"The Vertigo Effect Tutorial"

Have you ever seen a shot that looks kind of weird and perhaps trippy? No, it's not a special effects done in post-production. It's just playing with the science of perspective. This is known as the Dolly Zoom, or as most people call it, the Vertigo Effect.
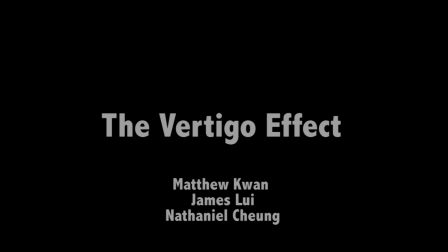The vertigo effect is a shot where the foreground stays the same while the background shrinks or grows.
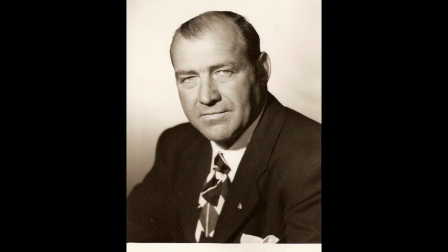29s
This shot was developed by cameraman Erman Roberts and director Alfred Hitchcock, and was first used in Hitchcock's film Vertigo.
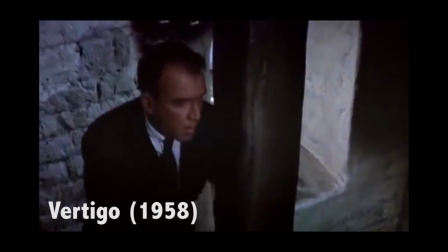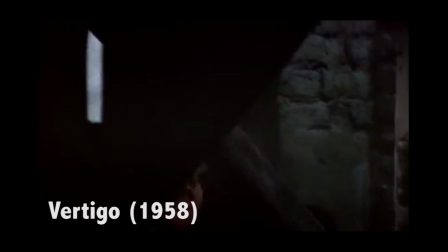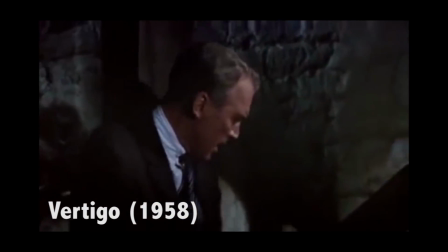This type of shot has many names: the reverse tracking shot, Dolly, forward zoom reverse tracking shot, contra zoom, telescoping, stress shot, and the trombone shot. However, the most common names for this shot are the vertigo effect and the Dolly Zoom. The purpose of the shot is to increase or create a feeling of tension, unreality, or fear.
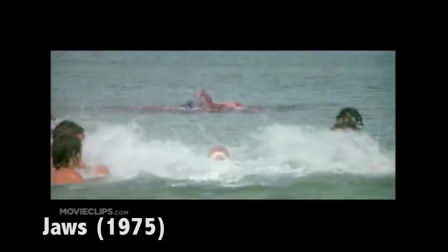72s
An example of this is in the 1975 film Jaws.
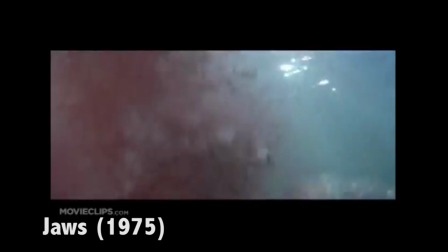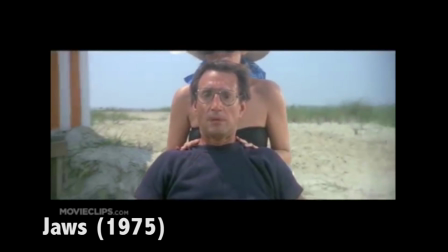83s
In this example, the cameraman focuses on Chief Brody. The foreground stays the same and the background shrinks.
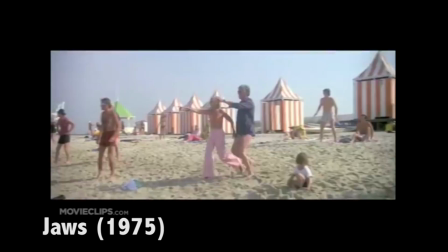89s
This creates a sense of fear as Brody realizes he should have closed the beach.
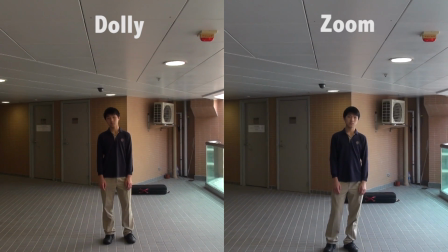96s
On the left is a dolly in, and on the right is a clip of a zoom in.
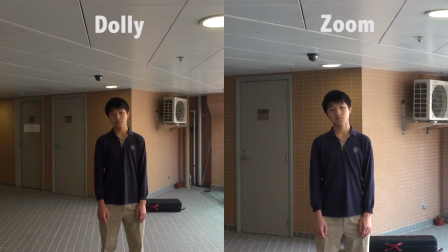100s
They are different in that in the dolly in shot, the surrounding objects are affected by the perspective distortion caused by the camera movement,
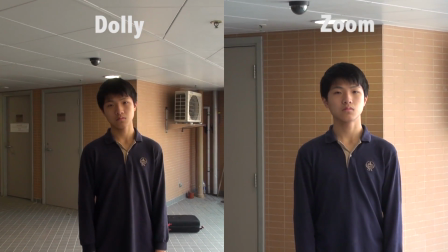107s
while the zoom in shot just magnifies the image.
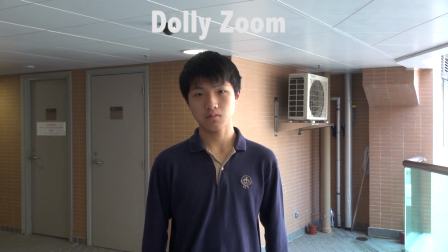111s
As you can see, combining these two techniques creates a cool effect of a stationary foreground and moving background.
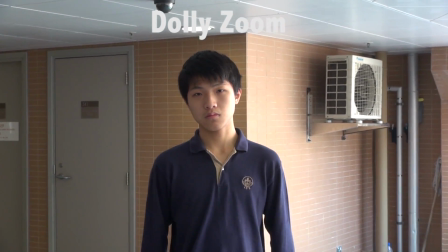117s
The dolly zoom creates an effect of zeroing in on a subject.
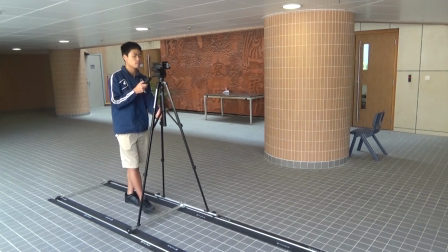123s
In order to perform a dolly zoom, you will need to dolly forward or backwards, and then zoom the opposite direction.
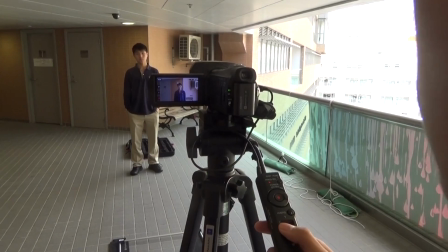129s
If you were to dolly in, then you would zoom out at the same time. If you were to dolly out, then you would zoom in at the same time.
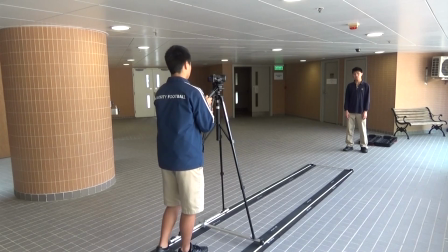135s
It is important to dolly and zoom at similar speeds to get the correct effect. One piece of equipment that will make this easier is the Dolly Track.
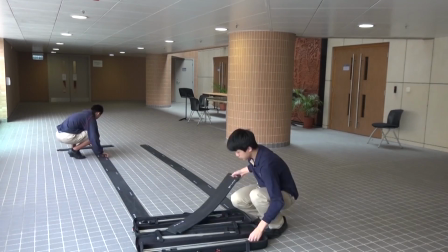143s
This provides a smooth dolly and more range to work with. It is also easier to adjust your speed when using this. However, you can still perform the vertigo effect without a dolly track, but the video will be shaky and it will be more difficult to do as shown here.
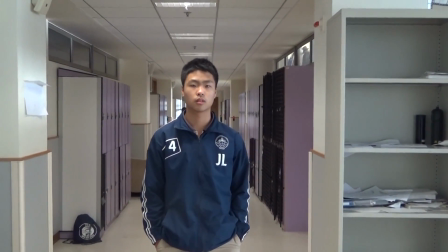159s
Instead of using a dolly track, you could just walk towards or away from the subject.
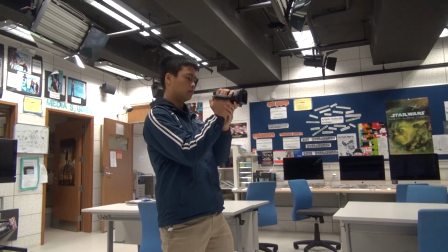164s
If you are using this method, it is important to try to keep the camera as steady as possible and match your speed with the zoom of the camera.
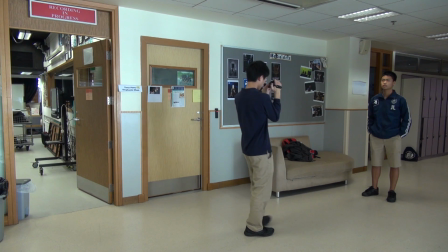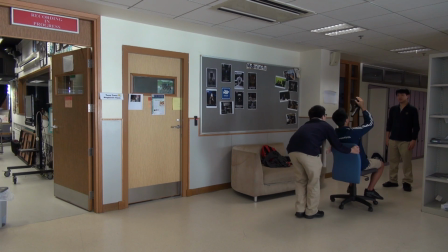177s
Another alternative for dollying is using a swivel chair with wheels. It is better than walking, but obviously it's not as good as the dolly track.
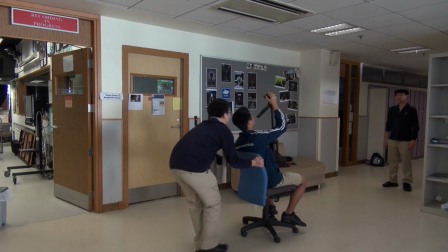185s
This method will require two people manning the chair, one sitting and operating the camera, and the other pushing or pulling the chair.
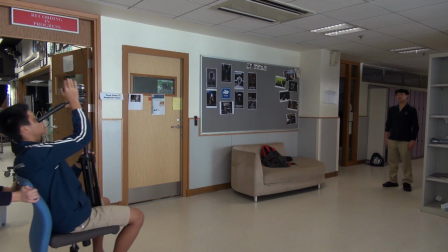192s
This technique may still cause the shots to be a little shaky, and the chair may not always move in a straight line.
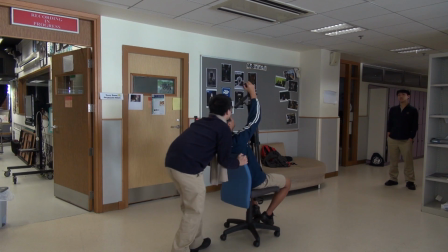199s
But nonetheless, it is still important to match the zoom speed with the dolly speed like a normal vertigo shot.
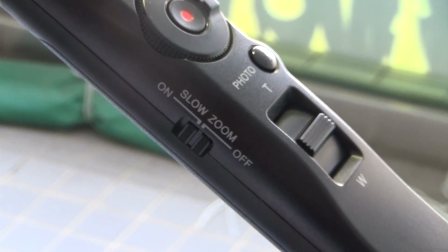205s
It would also be good to have a camera or a device that has a slower zoom capability, so that you have more control over the camera zoom speed.
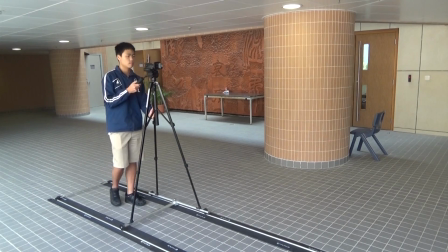213s
This technique does require a bit of practice and time to achieve. This is because it's quite difficult to match the zoom speed of the camera with the dolly speed.